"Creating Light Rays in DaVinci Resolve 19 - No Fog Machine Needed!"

It's a little bit faded as you can see I was using the Helios 44.2 with a very narrow focus so and I didn't have a lens hood on so there is actually a bit of light bleeding into the frame that's why it already looks kind of faded.
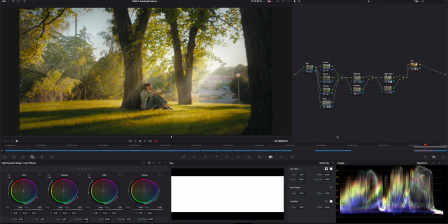(4:24)
Another example is the clip I have right here this is shot with a different lens and it has a little bit more contrast in it but as you can see it's the same
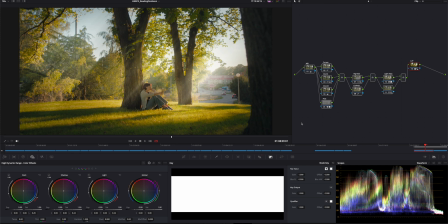(4:38)
type of node 3 going on in this clip as well. With all these things turned off the
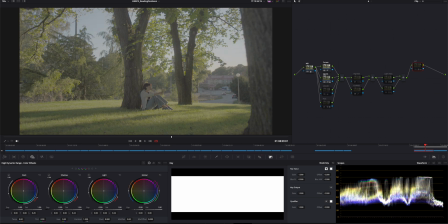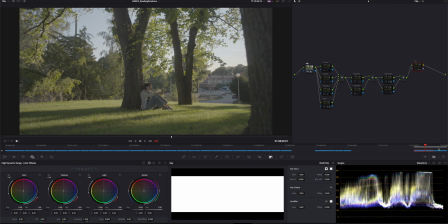(4:51)
raw footage looks a little bit something like this so as you can see there's a little bit more contrast in that video clip. Anyway let's let's focus on the light rays first shall we? So maybe in this clip I'm going turn on all the things.
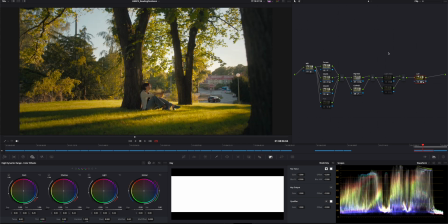(5:13)
So this is the clip without the fog and without the light rays. Playing at a really low resolution apparently. I'm just going to bump this up a little bit.
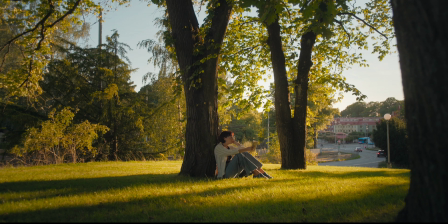(5:27)
I think it was a bit slow when I had the light ray and the fog going.
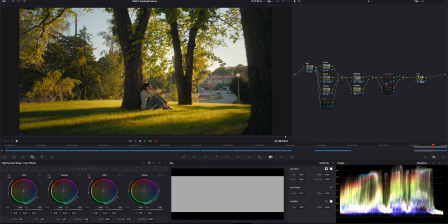(5:32)
So on this node, the light ray node, if we turn this back on again,
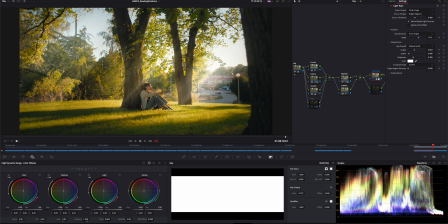(5:38)
if we open the effects window you can see the settings for this effect. To add the light rays effect all you have to do is create a new node.
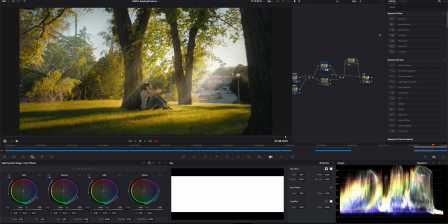(5:51)
With this node selected, jump into the effects window, search for light rays and
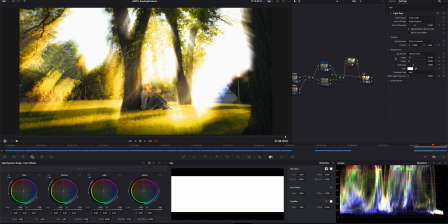(5:58)
just drag and drop that on to your footage.
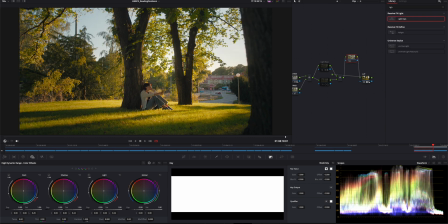(6:07)
I'm just going to delete this again because I want to use the node that I already created for this example.
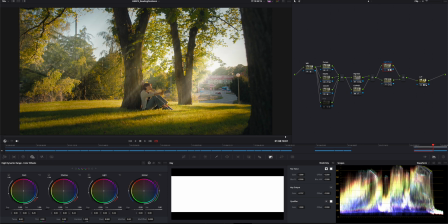(6:16)
So if I turn my node back on again, jump into the effects window, you can see all the settings that I'm using right here. So what it does it creates the light rays based on the bright parts of your image. Under position there is a drop down menu called ray directions.
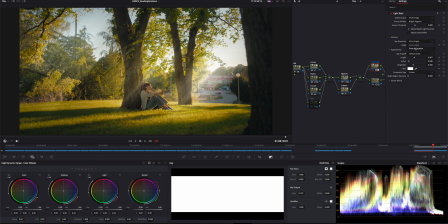(6:35)
By default it will be set from a location but I like to change this to at an angle instead. From a direction might be really useful if you're actually seeing the sun in your video clip because then obviously you want the rays to come from a specific point in your video clip. For me however the sun is out of frame and I want the rays to just follow one path like one angle so that is why
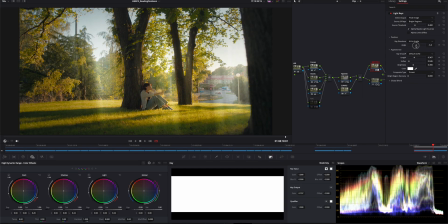(7:02)
I'm choosing at an angle and with this slider right here you can actually choose the angle that want the sun to be at.
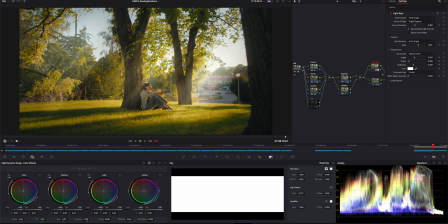(7:12)
As you can see in my clip the sun is over on the right somewhere, you can see on the tree that the sun is hitting the tree somewhere over here, there's sun on the grass. So I'm just trying to match the angle to the light in a realistic way.
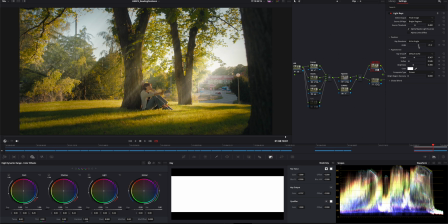(7:29)
At the same time maybe trying to avoid our model getting too much of that light covering her face. You can play with the length of the light rays. Obviously I want them to end somewhere before
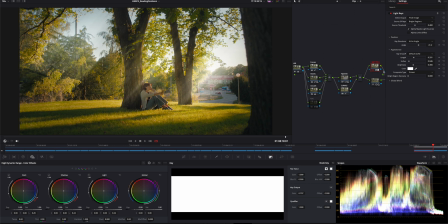(7:49)
it hits the ground so maybe that is a pretty good spot. You can play around with the softness if you pull that all the way to the left you can see that the light gets
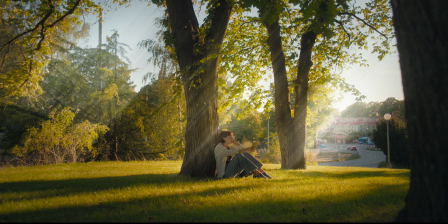(7:59)
pretty harsh like it's following all these edges of the trees and everything else in the frame.